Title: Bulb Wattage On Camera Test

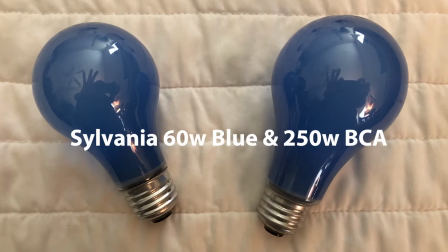That's the 60-watt blue and the Sylvania ECA 250-watt blue photo flood.
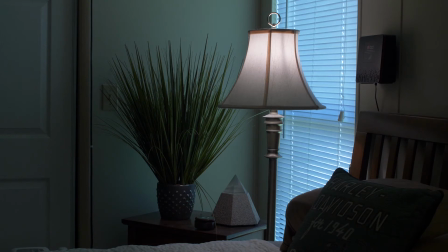Okay, here's where it starts getting interesting. So, this is a Sylvania 60 watt blue. It has a household base, medium screw base, so you can put it in any lamp.
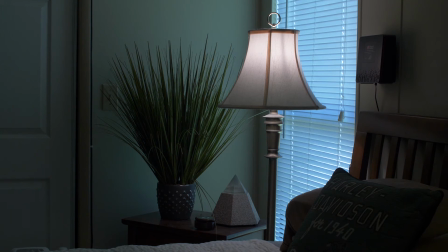But it has a dyed gas jacket. So there's a blue dye on the inside of the glass jacket that is changing the color temperature from 3200 Kelvin to something like 4500 Kelvin. So, it has introduced some blue spectrum into the output of this lamp,
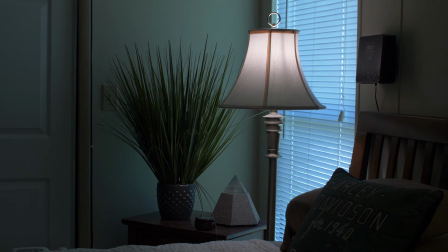so what you'll notice immediately if you look at the lampshade is the highlight has less of a golden amber umbro to it, and it's a little bit whiter or cleaner looking in terms of its color temperature. So if I were to go to a daylight color balance for this to accommodate this bulb,
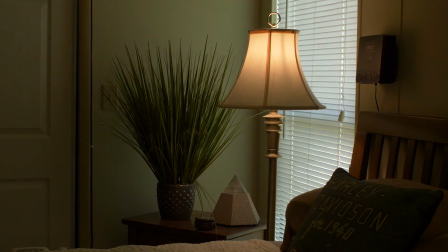you could see that it's still on daylight balance appears a little orange by comparison to the daylight coming through the window but it is it is certainly not as orange as it as it would be if
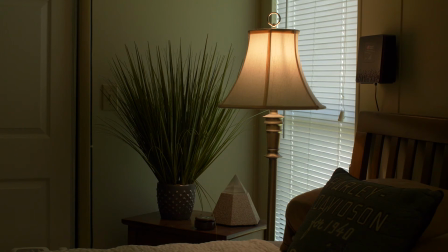it was a standard 60 watt incandescent bulb so I'm gonna go back to indoor balance I think, because that is working a little nicer. Everything is cool in tone, which I kind of like.
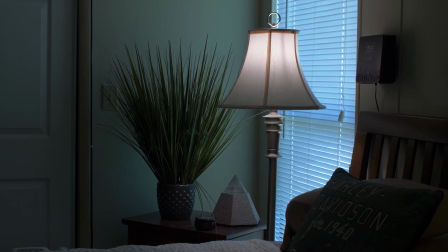But as far as the color of the highlight, it's keeping all that in check.
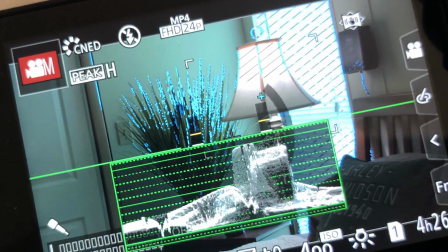And if you check out the histogram at a shooting stop of a five, six and a half, all the highlights are nicely inside of the 100% clip line on my histogram. So I know that all of those values can be pushed and pulled in post-production and I can brighten it up or darken it a little bit without losing detail,
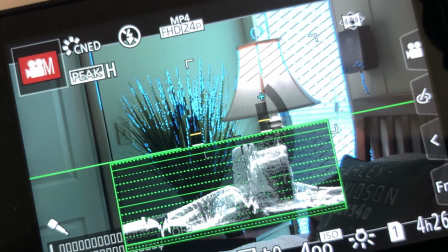which is good. That's a good thing.
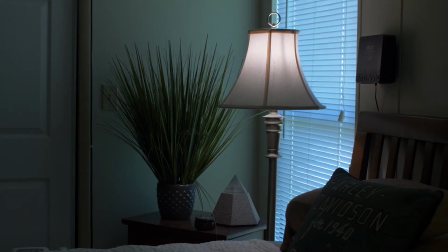So as far as acting as a practical, as a potential key light source, this 60W Blue is doing a nice job. It has a nice color temperature. It keeps the highlight nice and clean in the lampshade. It's balancing pretty well at a T5 6.5 with the light coming through the window.
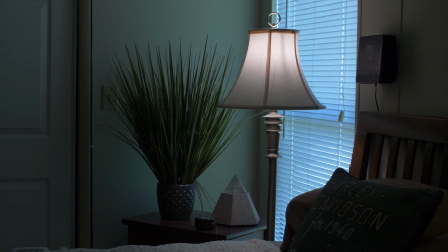And I think it looks pretty good. So the next globe, the final globe that I want to show you at this point is going to be the Sylvania ECA, which is 250 watt blue. And we're going to compare that to the rest of the trial run here.
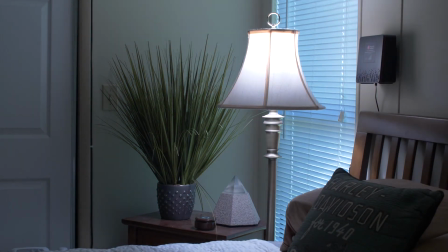Okay, last but not least, I give you the Sylvania BCA.
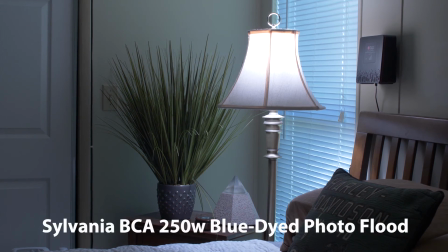So this is a blue photo flood. 250 watts it has a blue gas jacket so it's been dyed just like the 60 water
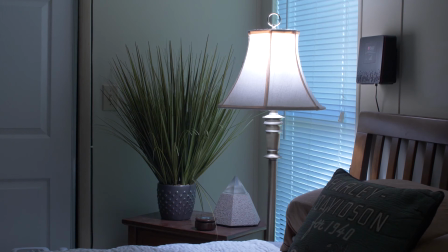you can see how it's really livened up the room I have the camera set at incandescent balance still so I do have a 3200 Kelvin balance dialed into the camera which is making the room appear a little bit blue if I go back to my
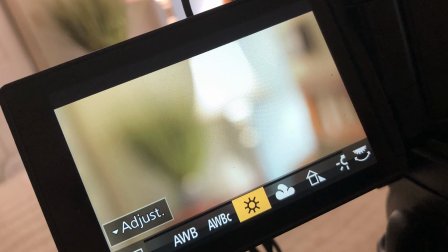white balance for daylight you can see there's a couple of different modes I have a shade mode I have a cloudy day mode and I
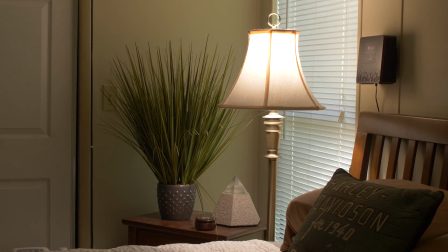have a full daylight mode full daylight mode is showing you that the bulb still has a little bit of warmth to it and if you like the slightly warm interior I think that that might be the way to go is to set your camera at your resulting outdoor color balance
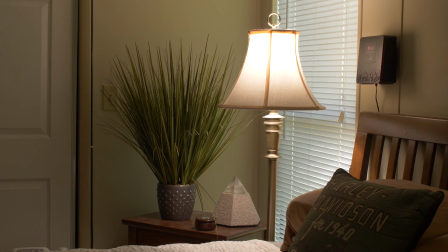to accommodate this photo flood if you're going to have a window in the shot now if you're not going to have a window in the shot it doesn't matter you can stay on your incandescent setting your images will be slightly cool or you can go back you can go to your daylight setting and then your images will be slightly warm and then just play with that balance and post
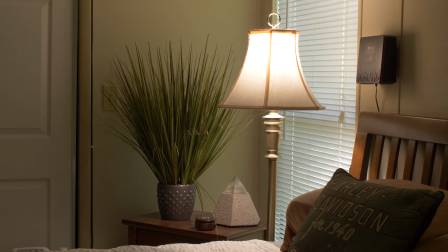either way i think that it really puts kind of an uncontrollable highlight in that lampshade now you might not mind that little bit of clip that's going on in the in the highlight in the lamp itself, especially if it was just something in the background and not necessarily in the foreground sharing frame space with your talent.
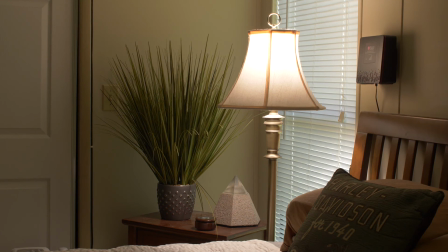But I think that it might be a little bit aggressive for an on-camera bulb.
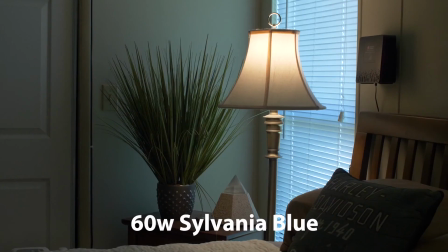It's 250 watts, and as you saw previously, the 60-watt blue has a much more manageable highlight. It's cleaner. I mean, this has got a clean highlight as well, pretty much, but the wattage, the output of the 60-watt blue, I think is a little bit better for on-camera,
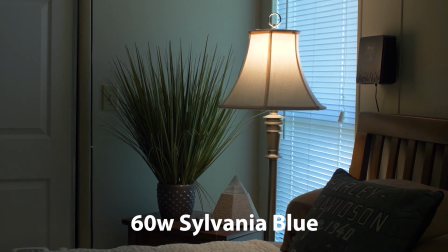especially if you're going to have somebody for instance you know sitting under this lamp reading a book for for some reason you
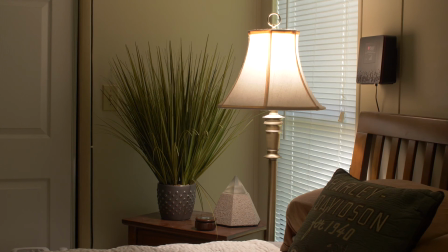don't want that highlight in the lamp to go over really go over 95% IRE on your histogram because at that point you're
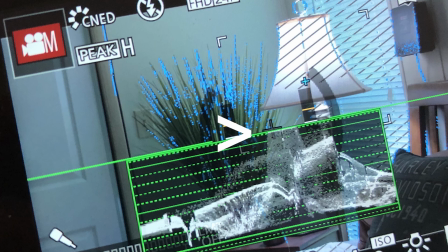losing image detail and you can't really reclaim that in post the highlights will just get sort of muddy and strange looking so there's going to be a little bit of blown out detail in that highlight at 250 watts.
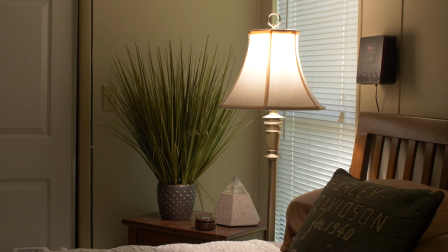You could put the lamp on a dimmer, but when you do, as I said before, if you dim incandescent bulbs, you end up changing their color temperature and they get warmer with more resistance on the line. So really the best alternative for affecting
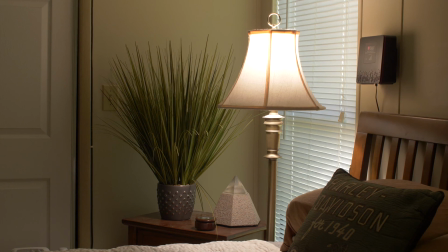the output of incandescent sources is to change the bulbs to lower wattages. Now with theatricals, you can't necessarily do that. There's a couple of fixtures that'll take 500 or 1000 watt bulbs. But for the most part, you don't have the flexibility in a theatrical conventional fixture of
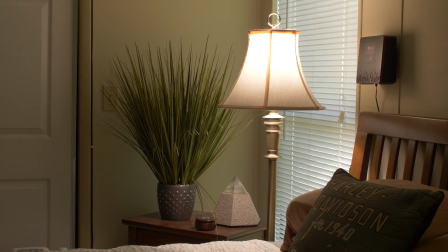globing up and down the way you do with a practical using a household screw base, like a medium screw base, which is what a standard light bulb is using. So there's a distinct advantage to being able to globe way down. you saw in my in our initial bulb test the
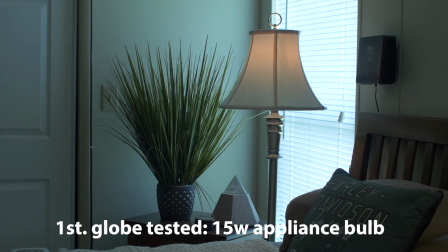very first bulb we tried was a 15 watt appliance bulb and it was totally manageable we were at a nice shooting stop of a I think we're at a four and a half or something close to that with the 15 watt bulb so we had some nice depth of field characteristics that were working to our advantage
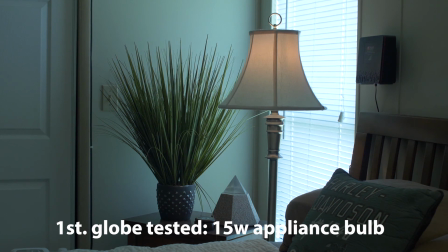the overall ambience in the room was was manageable about what we have here because I'm now currently at a T8.
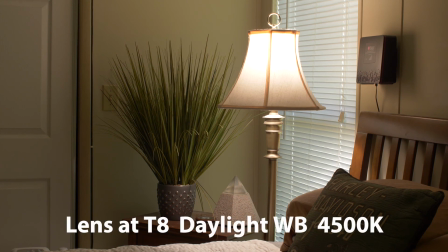So I've had to close down the lens and I still have a pretty clippy highlight in the lampshade. But when I close down the lens to T8, the room ambience starts to crush as well.
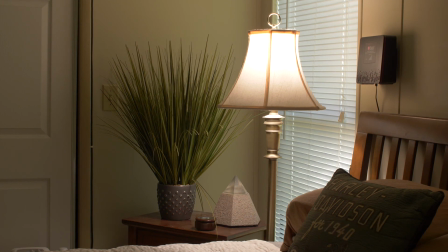And that is when we're going to start needing fill lights and so forth. Now I can throw some fill in here right now with my standby conventional
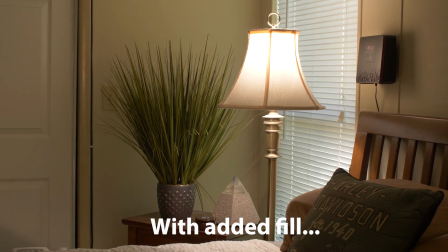and you can see that it gives a little bit of extra help to the shadows especially on the back wall but not to a large measure but that might be just enough to make this lamp work on camera. Now I'd have to close the lens down a little bit. I'd have to go to maybe an eight and a half
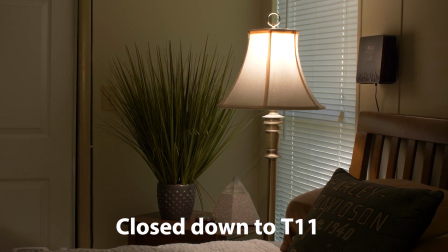or even an 11 and you can see that the lampshade starts coming in but now look at that back wall is going to black again. So that's not ideal. But this is all subjective, right? So this is all up to you.